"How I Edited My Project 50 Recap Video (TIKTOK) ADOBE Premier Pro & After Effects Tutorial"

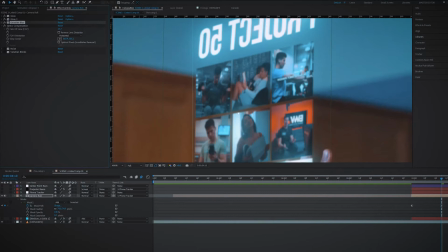Then we added Gaussian blur and optics compression,
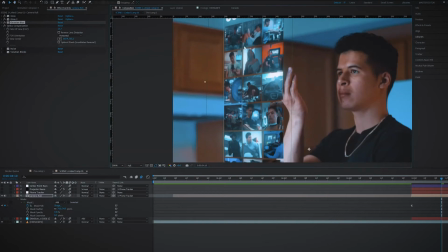which is going to allow it to blend in a little bit better and also help curve and kind of distort the image, create that nice curve effect.
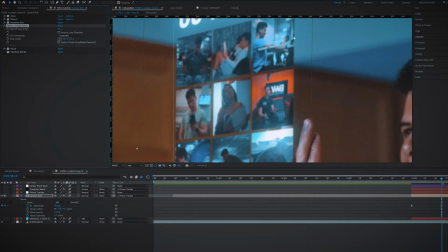And then also adding noise to make sure that it helps blend in.
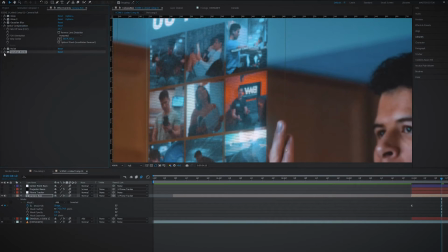And lastly, Venetian blinds, which is going to kind of create those lines that you see on TV to give it that realistic digital look.
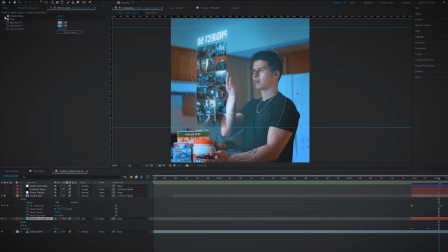Then insert a blue solid and make sure that you add tint to it, otherwise it's going to look warm. So adding blue tint to it is going to create that nice blue glowing effect.
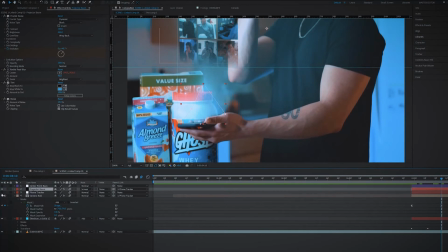Then down here for the phone part, again, it's just a blue solid, and we are masking it to allow it to come up and come down.
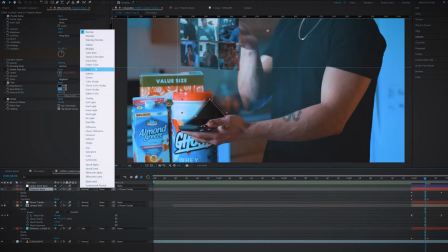And of course, adding blue tint to that area as well to allow it to blend in with the other clips.
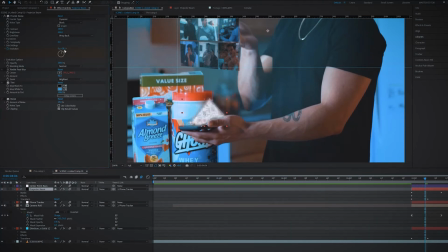And of course, adding noise as well to help it blend with the video.
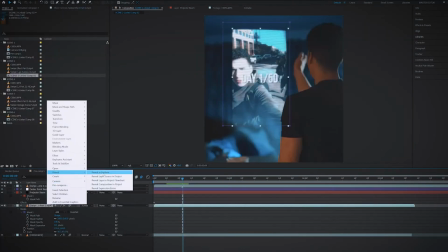Alright, so this next scene right here, guys, the actual hologram swiping, this is a pre-exported clip.
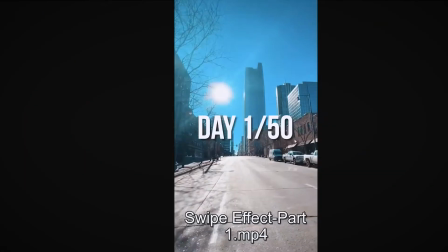So you can see right here, we tried to make the movement of it in the same speed of my hand.
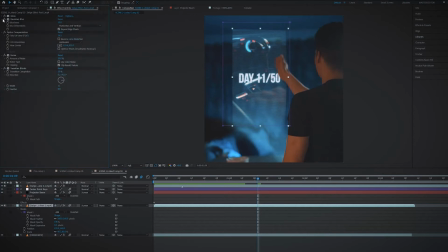Then we added the same effects again as before. And now we want to go ahead and mask my hand out.
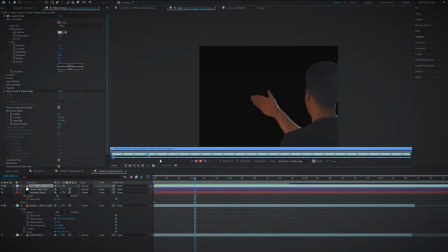We're going to do that using the rotoscope tool. And then After Effects automatically will detect what you're drawing.
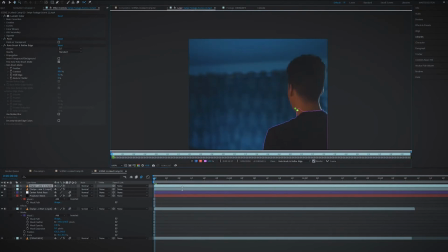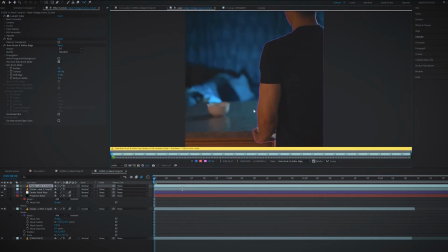Then press play and check it out. It's gonna automatically track it for you. And it's gonna do a pretty decent job.
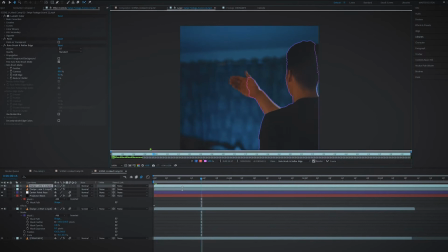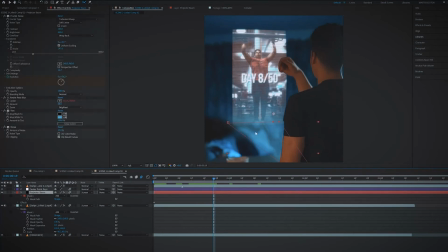And then down here, we're gonna use the same effect using the projector beam, masking it to make it look like it's coming from in front of me.
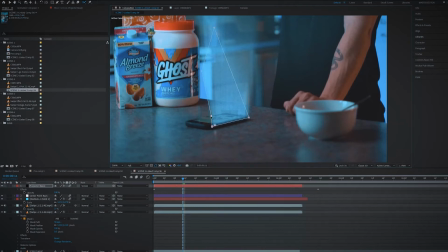Again, guys, another mask using the blue solid.
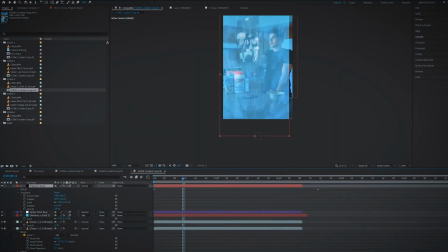It's a whole blue solid screen, so we're just masking it out. And then adding fractal noise for texture.
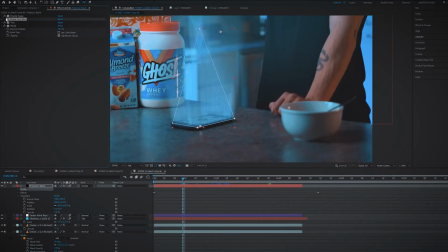And radial blur for the actual rays to help the light spread out.
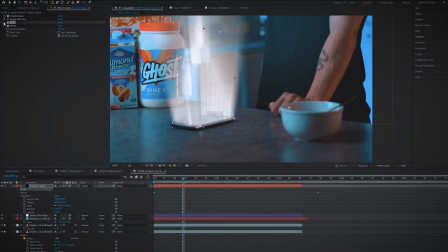And of course, adding tint to make sure that we get that nice blue effect, that nice blue color.
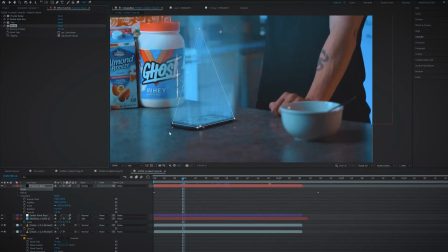And then lastly, adding noise. Guys, always add noise for this type of effect.
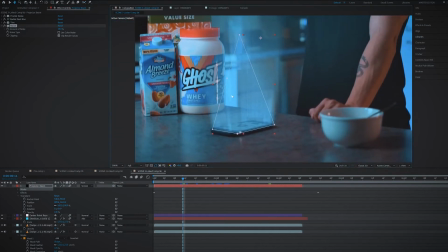It's gonna help it blend.
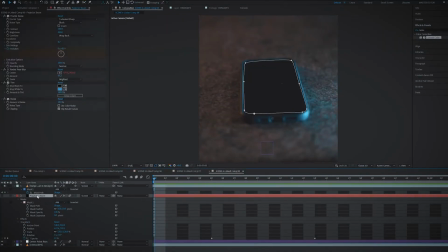Again, guys, same effect for this one. We're gonna go ahead and mask around the phone, add the projector beam effect.
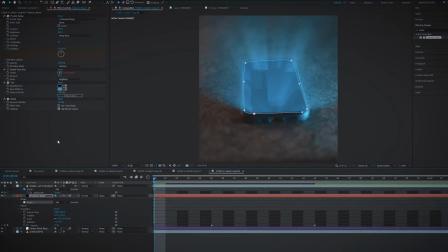Same exact as before, mask around the phone. Then the radial blur is gonna create that sun rays effect, spread the lighting.
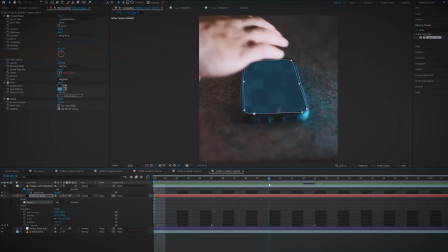This is what it looks like without the effect. You see, radial blur allows it to spread out and look super cool.
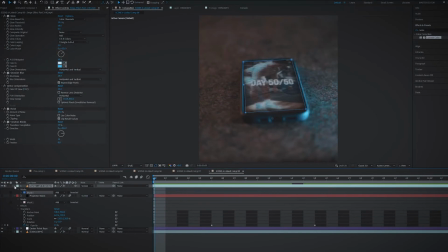And then we overlaid it with the actual clips from the Project 50 to make it look like the phone was on. So you can see that right there, flipping it in perspective. And then set it to blend mode screen.
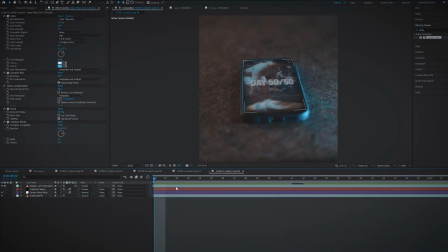And then you add the glow effect, and this is the final product, guys.
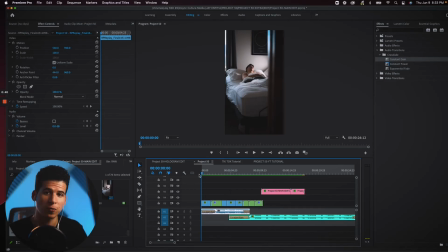So once you export your clips from After Effects, you can go ahead and upload it here to Premiere Pro.
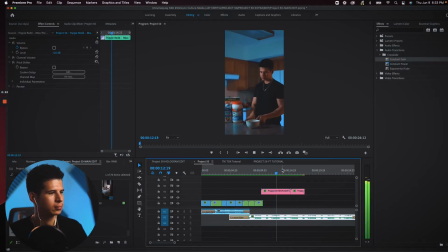And for right now, we're just using the first two. So we went ahead and laid it over.
Let me know what you guys think. You'll get there eventually. But once you get there, promise me you won't stop.
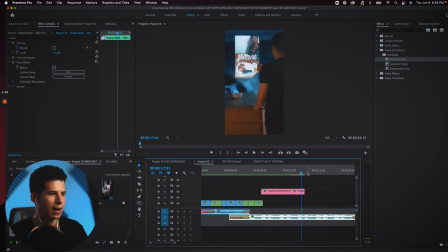So the next part of the vision was to have it zoom in into the actual clips. So I'm gonna go ahead and overlay the next 25 through 50 days. All right, guys, so I got the clips here now laid over. This is what it's looking like.
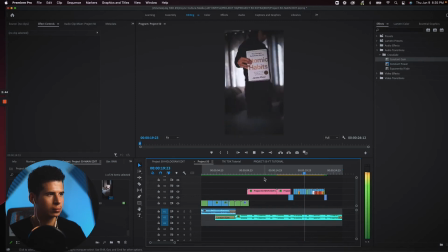So what we're gonna do now is we're gonna go ahead and try to make this clip fade better into this clip.
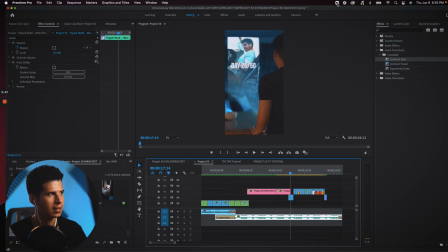Okay, and we're gonna do that by adding the transform effect. And we're gonna add it to this clip right here and zoom in here using the transform effect. We're also gonna add a film dissolve effect to allow it to all blend in a little bit better.
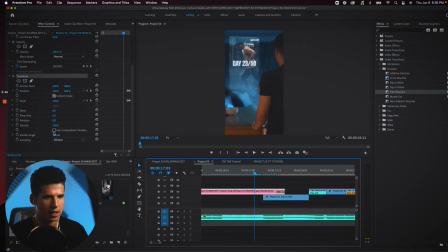All right, guys, so using the transform effect, you can see again the settings. Make sure this is checked off, and then 360.
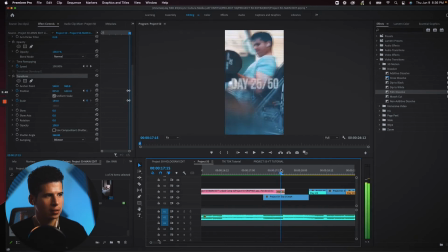We're using keyframes right here, and we're zooming in to this clip down here. All right, guys, and then we also have it fading out as it zooms in, so it's pretty seamless.
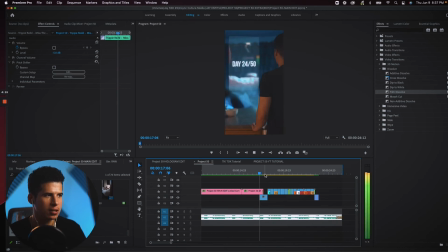Now, the only thing missing here is going to be the actual numbers.
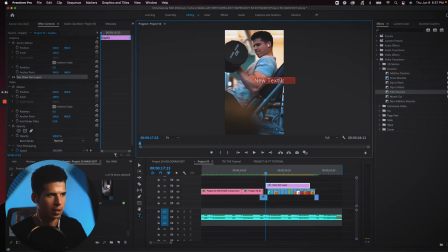So we're going to use the text effect, and we're going to type in day. Make sure you use the same font, and then of course duplicate it over the next few days. And for this one, I wanted it to blend in, right? So I made it a little bit bigger.
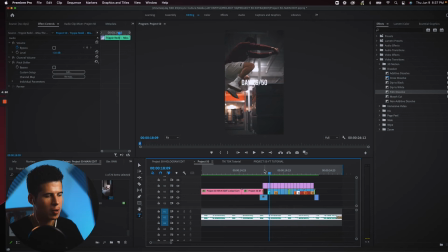And the rest, you see they're smaller. I just think the smaller text looks a little better. I wanted it to all blend in nice. Alright, guys, so I just finished overlaying the rest of the clips that we edited in After Effects.
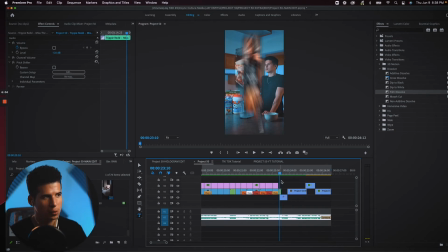Again, big shout out to you, Denver, for crushing that. And we just cut it up in a way that would keep the video engaging. So this is what we have.
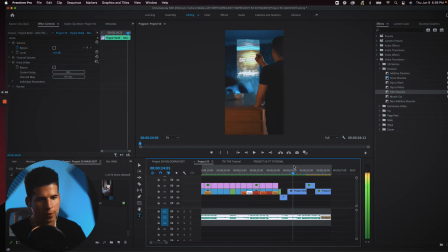We got a swipe, another swipe from a different angle. We got a close-up of the face. All I did was just zoom in to this clip. Zoomed in nice and tight.
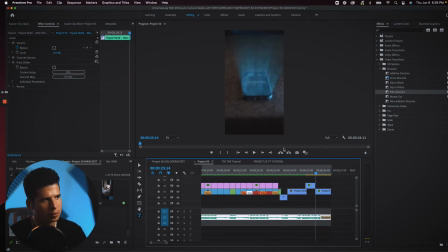And then we got the clip of the hologram disappearing and my hand picking it up. So that was most of it, guys. I'm going to go ahead and show you the final touches, but this is what we have so far.
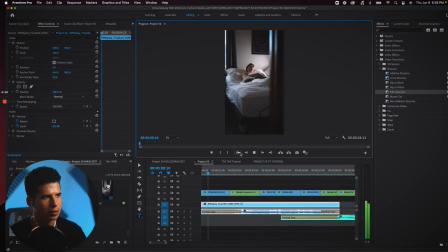You'll get there eventually. But once you get there, Promise me you won't stop.
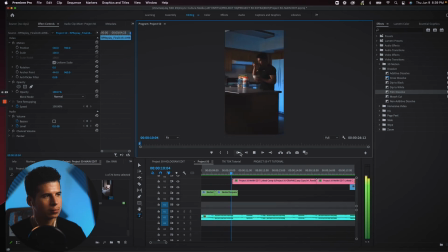Cool, so not bad, right? But there's a few things now that we're gonna add that's really gonna transform the video. We are, I would say, 80% done right now. I mean, we did the big hard load of the work. Now this extra 20% that we're gonna do is gonna be a little bit quicker, and it's gonna add a huge difference though, guys. This next 20% that we do is gonna create an 80% difference in the video. And the three main things that we're gonna do is we're gonna add some color, we're gonna add some graphics, and we're gonna add some sound effects. Colors, overlays, graphics, and sound effects are gonna make a huge difference after you're done editing your video. You go through the majority of it. Great, good job, proud of you. Go ahead and finish up the rest.
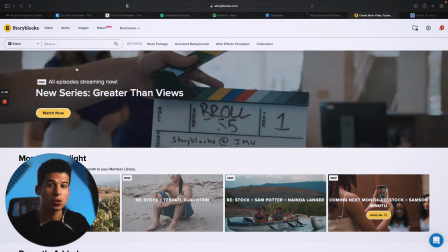I promise it's gonna make a big difference. Alright guys, so I use story blocks when it comes to the graphics and overlays.
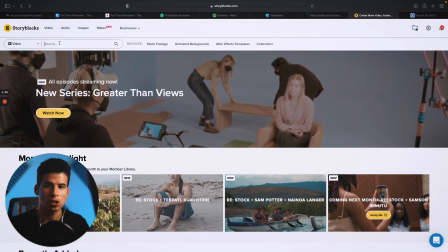So I'm gonna go ahead and show you how I did that.
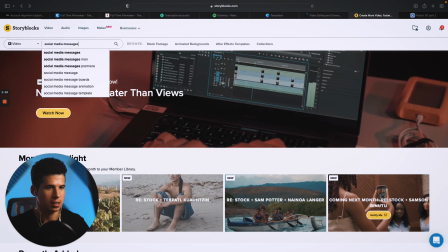I typed in here social media messages, and then this is what came up right here.